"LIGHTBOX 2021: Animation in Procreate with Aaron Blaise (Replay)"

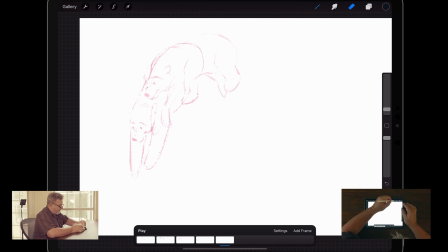3546s
Oh, I'm on my eraser. There we go. So here he's taking a little bit of impact, so I'm going to
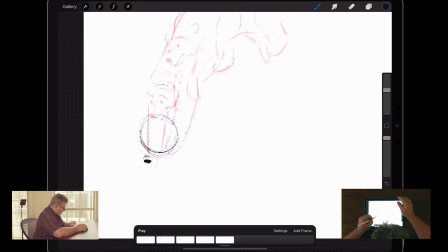3561s
slow the head down just a touch. We're getting down towards the bottom of the frame, so I want to make sure we don't go out.
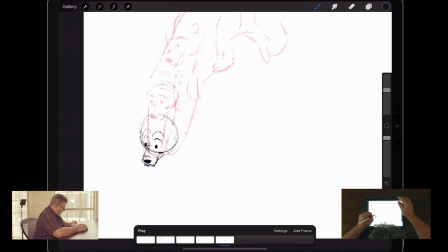There we go. So there's our little head coming down, their neck here,
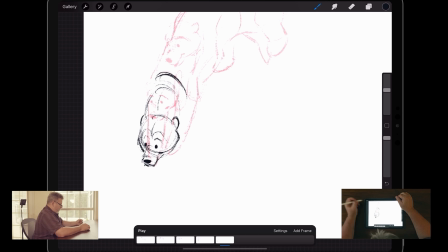3600s
shoulder blades. Those shoulders are right there. And on bears, polar bears, grizzly bears, they're really pronounced. There's lots of muscle there. You know, muscle is there for uprooting trees and rocks and all kinds of stuff.
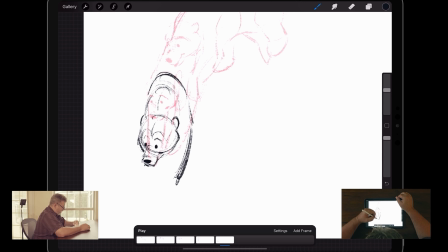3617s
So once again, I want to get that straight down, but now he's landed. The bear has landed.
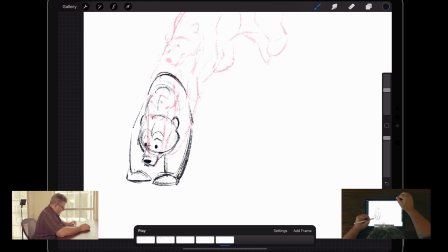They tend to, you know, their hands tend to point in a little bit. You'll notice when I do this, and I'm going very simple in the shapes.
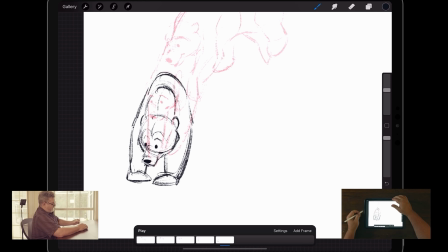3654s
Right there.
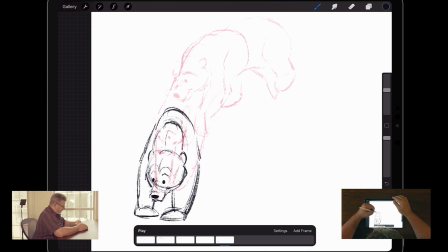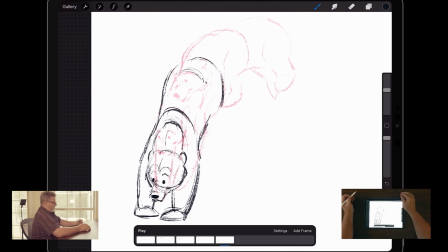3672s
There's a pelvis, the hip area right here, which is going to be the start of our knee or leg.
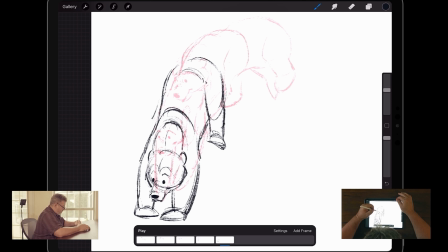3687s
There's a foot coming down. And a foot coming down right there. I love getting these broad, awkward poses.
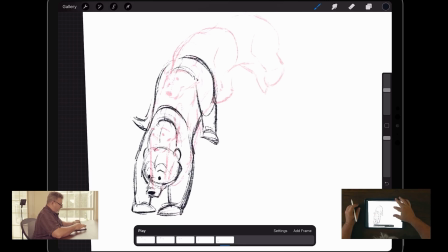3705s
So once again, look at the arc. See the arc there? It flows right in.
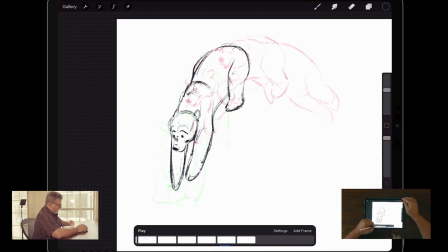3710s
Each drawing should flow right into the next. See how they just flow? It's almost like water.
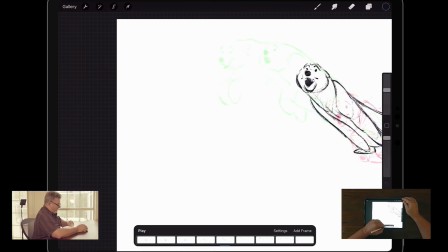3716s
You want everything to be really fluid and just flow right into the next drawing.
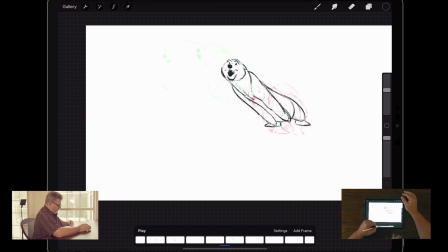Feel that right there, especially that change. You can feel the impact and then the push. Those are the things you want to push right there.
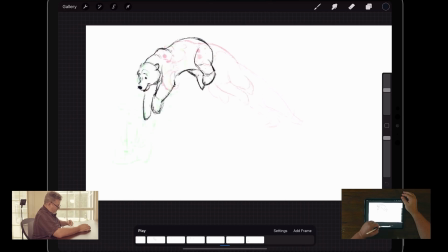3741s
There we go. It's going to add a frame.
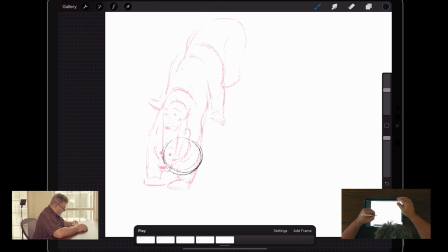3748s
Bring that head down. There we go. Looking towards us now. See that? Oh, changing his direction a little bit.
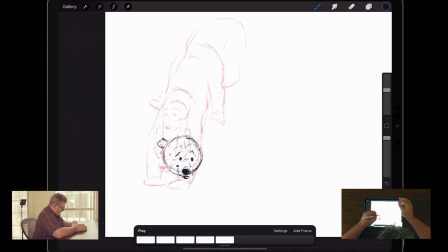3767s
Those ears are going to flop down. Cheeks will flop down a little bit. There's that neck coming down.